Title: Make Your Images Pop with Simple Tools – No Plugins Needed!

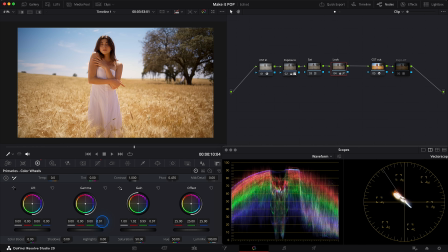503s
Then in the gamma wheel I'll add a bit of blue to slightly cool down the skin tone, about like that. And since I see that the shadows are too warm, reddish, I'll reduce red in the lift wheel. And reducing red brings out some greens, so I'll also reduce green.
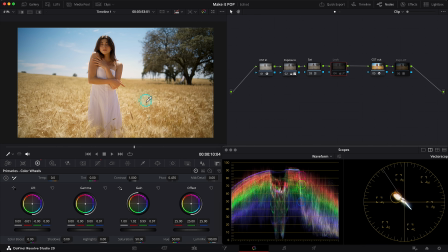523s
Like that. Let's check before and after. Much nicer. But I feel like I want to add a bit more brightness to the reds, especially in her skin, and I know an interesting way to do that. I'll create another adjustment node before my look node and show you a little trick.
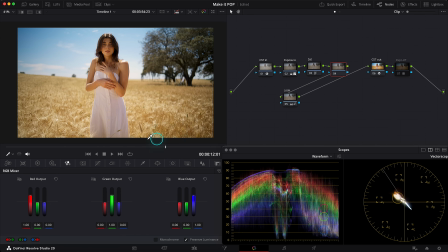540s
Going into RGB Mixer, the first thing I'll do is switch to the monochrome mode. But then in the node settings, I'll change the composite mode to luminosity. So these adjustments affect only brightness and not color. I'll name this node RGB Skin.
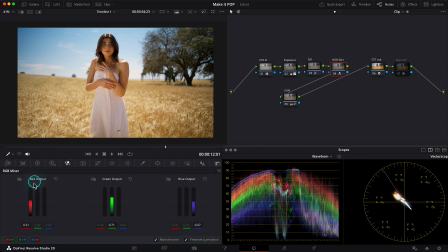557s
Now each channel contains only its representative color, red, green and blue. We can adjust their luminance using these sliders. Basically brighten or darken the reds, greens or blues. But the key here is to do it carefully so you don't break the image.
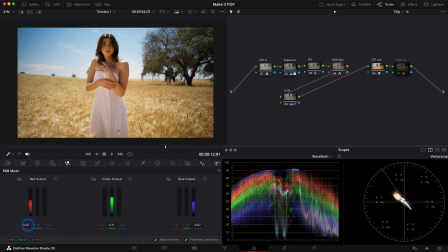575s
At this point I want to brighten the reds a bit, so I'll pull up the red slider, something like this.
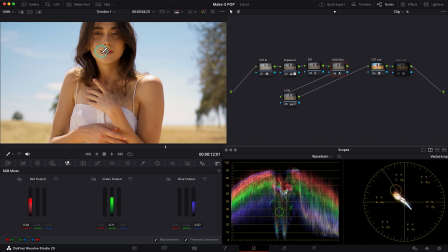581s
Let's check it before and after, so you can see we've slightly brightened her skin and she looks brighter now.
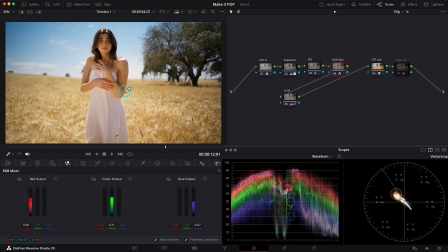588s
This is a trick that I use quite often and really like the result. It feels more natural.
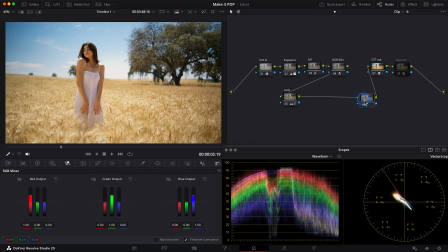594s
Next, I'll create another node where I want to use one of my favorite effects, and it's glow. It adds a bit more contrast, richness and softness, giving this digital image more a cinematic feel. So in the effects window, I'll find the glow effect and drop it into my new node.
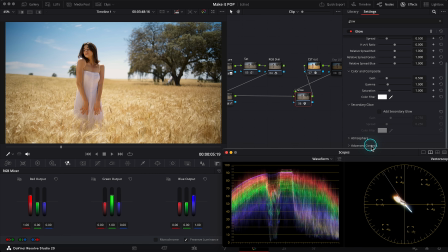612s
Then under the advanced controls, I'll change the mode to soft light.
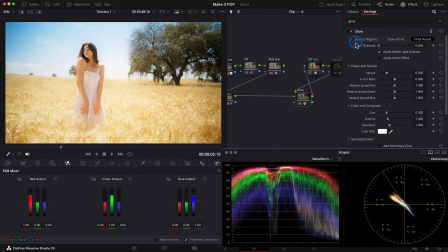617s
Then bring the shine threshold down to 0 and adjust the spread. Usually I prefer between 0.2 and 0.3. This works well for me. Since glow adds a lot of brightness, I'll control that using the gain and gamma sliders.
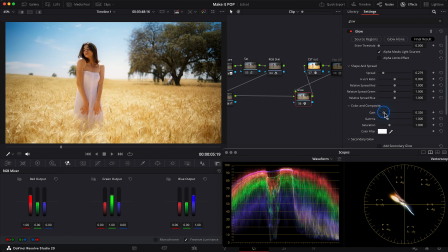633s
In this case, I'll reduce the brightness using gain,
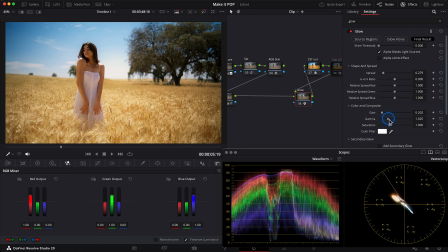637s
and since the midtones got a bit too dark, I'll rise them back by using the gamma slider.
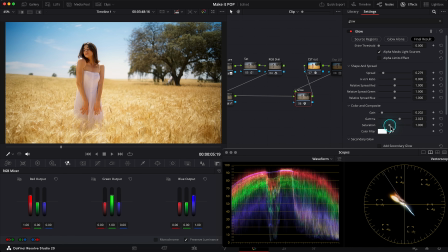644s
Glow also boosts saturation quite a lot, so I'll put that back using the saturation slider. Something like this. Let's check before and after. As you can see, the effect is very strong, so I usually reduce the overall impact using global blend.
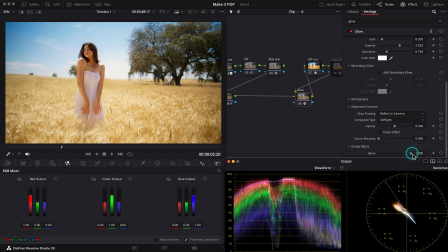662s
Right now, I think I'll bring it down to like 50%. Looks much more natural now. One more time, before and after, before and after.
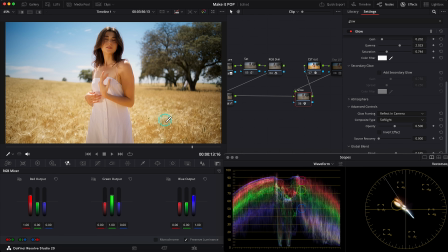673s
Much softer. As for the color saturation, in this case I want a more saturated image, and that makes sense.
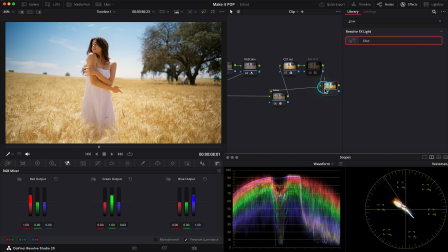679s
I'll create one more node at the end of my node tree. Let me explain using my saturation indicator LUT.
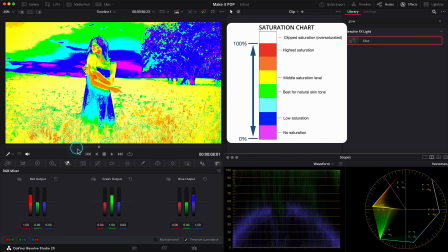685s
I'll add it into this node, and what do we see? The green and yellow indicators show proper skin tone saturation under natural daylight. But here I also see this red indication, which under standard conditions would suggest some oversaturation. However, considering our hero is standing on the yellow field, and the sun's rays are reflecting and filling her with a warm yellow light, this saturation is actually quite normal for this scene. What I also like about this situation is that the color saturation creates a kind of vignette.
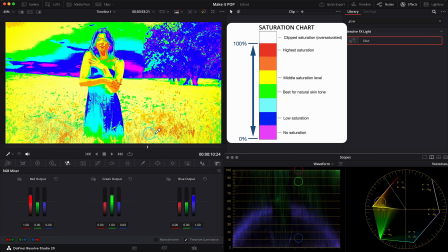717s
Since the viewer's focus always falls in the most saturated parts of the frame, so in this case our hero is in the center, and this orange-red indication shows those saturated areas.
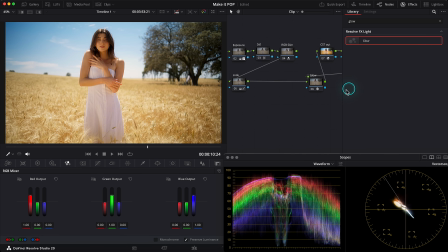728s
Technically, I could end the color grading here, but I feel the focus on the hero is still a bit lacking, and I can fix that with masks.
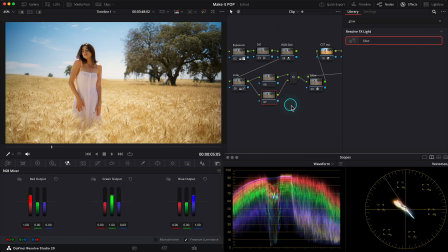736s
I'll create a few parallel nodes after the look node. Since I like to leave effects like glow and so on at the end of the node tree, in the first node I want to slightly reduce the brightness of this width field, which will make the hero stand out more.
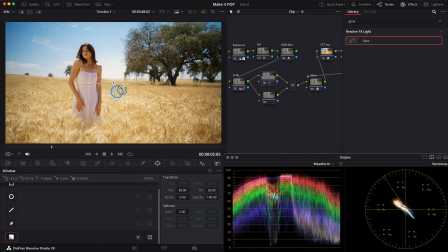751s
In this situation, I'll create a gradient mask to isolate the field, something like this, with a soft transition.
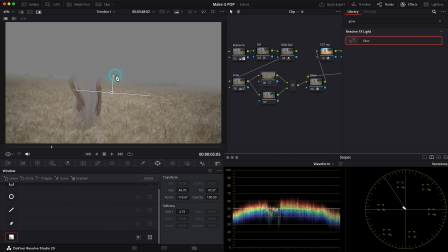759s
So right now it's showing what I've selected. Next I'll go to the tracker and maybe turn off 3D tracking, since there's not so much camera movement in this shot, and press track. Now the tracker automatically follows the field and moves the mask with it. Done!
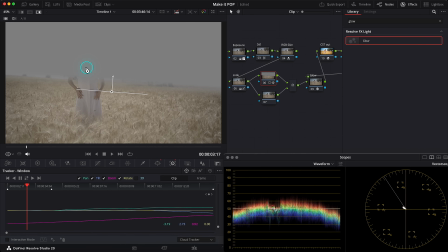776s
This mask has tracked perfectly. Next, I want to remove the part of the hero that falls into this mask, so the adjustments don't affect her.
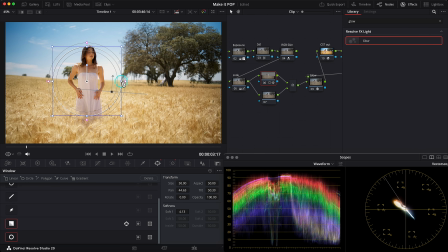784s
For that, I'll create another, this time circular mask. I'll place it over our hero, reduce the size a bit, maybe make it a little taller, and I'll make it very soft so there are no harsh edges.
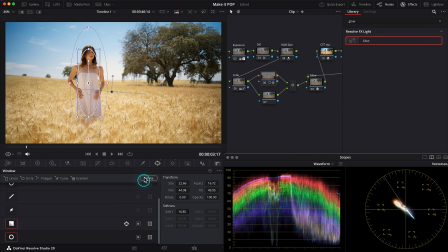800s
Something like this. I also need to track this mask, so again I go into the tracker. This time I will turn off rotate so the mask doesn't rotate and press track. Done! Now in the mask settings I'll turn on the highlights view again,
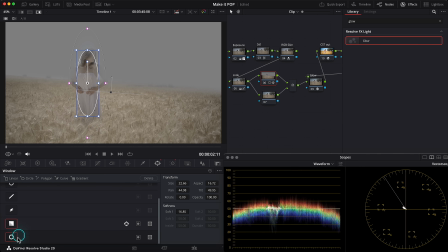816s
and I see that instead of excluding the hero I actually added her into the mask, so I need to set the circular mask to subtract mode. Okay, I've removed her from the mask now. Let's see how it looks. Yes, not bad at all. I can always adjust the mask later, but I'll leave it like this for now.
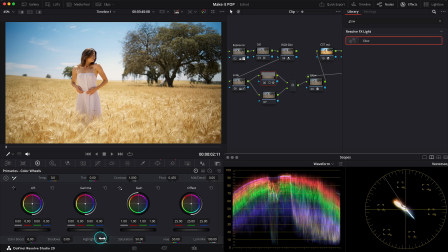835s
Since I want to darken the width field, I'll go into the primary wheels and use this highlight slider to lower the brightest areas,
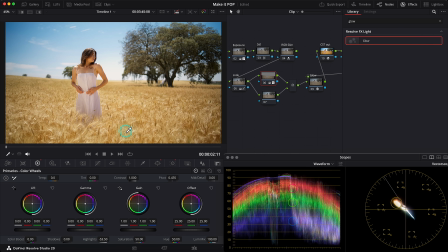843s
like this. Let's check the before and after. Good. I might also slightly reduce the highlights in the gain wheel. I like it better. Before and after. And because the width stalks are very textured, I'll reduce the mid detail using the mid detail slider.
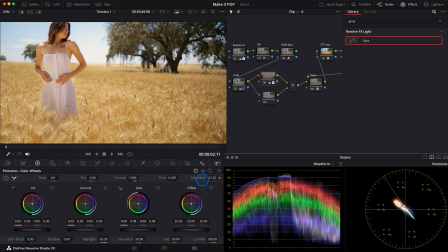861s
Not too strong, just slightly soften it. Around -24 should be good.
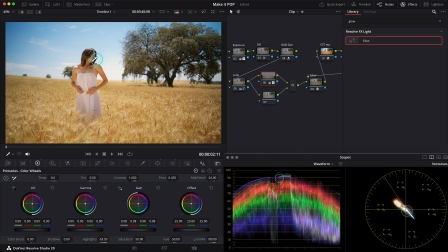867s
Let's check it again before and after. You can clearly see how our hero pops out against the field. I might lower the circular mask a bit and slightly increase its size, just making sure it's not too noticeable. Yeah, looks good. Also, the color of the width is very close to the skin tone.
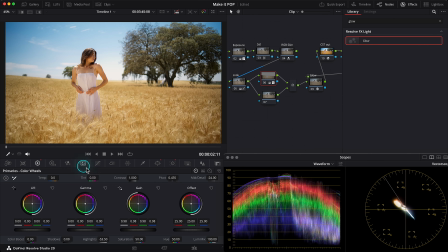887s
I'd like to separate them a bit, so I'll go into hue versus hue curves, select the yellow, and push it slightly down towards a more yellow-green tone, just a touch. Then in hue versus saturation, I'll slightly reduce the saturation of the reds in the width and maybe rise the yellows a bit.
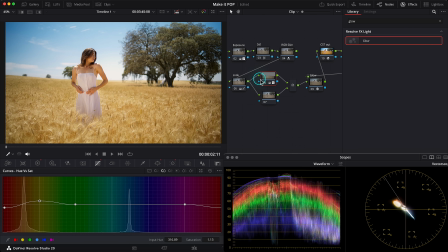908s
Something like that. Again, before and after, before and after. Now the hero clearly stands out from the background. Next, in the following node, I usually create a vignette that is darkening the edges of the image to focus light on the subject,
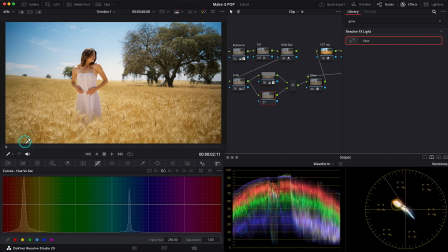924s
but in this case the camera lens has already created a vignette, and in my taste it's even a bit too strong. The blue sky at the edges looks too dark, oversaturated, and I don't like that. So I'll create a reverse vignette, in other words, slightly brighten these areas.
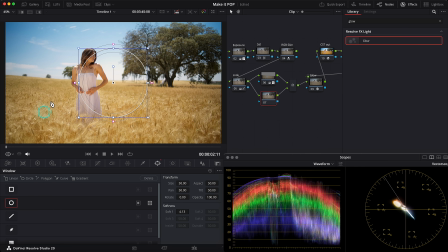941s
I'll make a circular mask, place it near the brightest part of the sky.
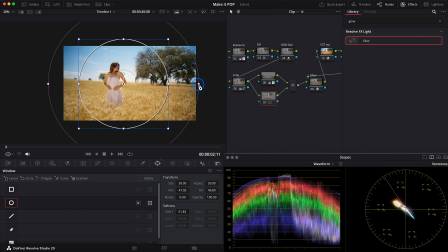946s
I'll increase the size and softness, like this. No need to track it, since the vignette is caused by the lens and moves along with it.
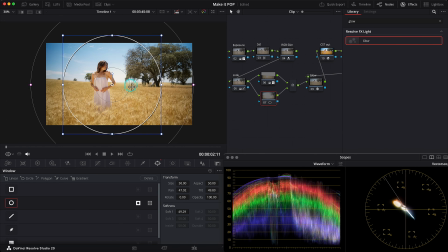955s
So all I need to do, invert the mask so it affects the outer areas, not the center. Then in the primary wheels, I'll add the brightness to the midtones in the gamma wheel. Just slightly soften the vignette, around +3. And I also want to reduce the saturation of that dark blue color.
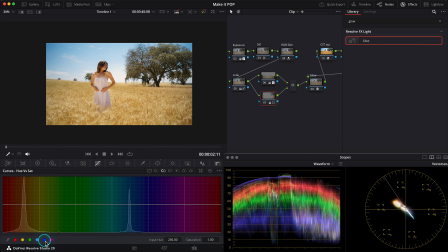974s
So I'll go into the hue versus sat curves, select the blue range and decrease its saturation.
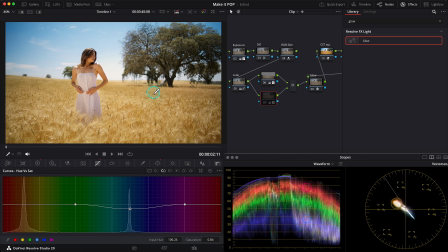980s
Let's see what we've got before and after, before and after. I think it looks much softer.
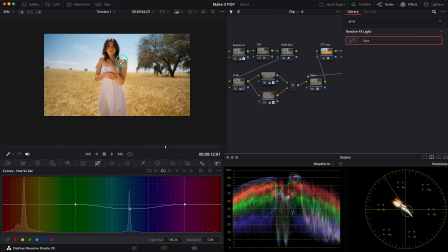987s
Next, I want to add a bit more contrast to the tree as it looks a bit too flat.
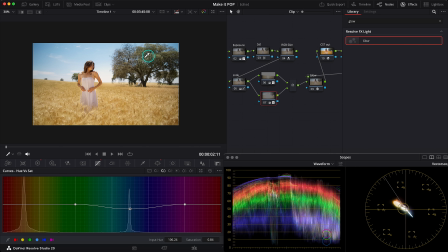992s
So I'll create another parallel node.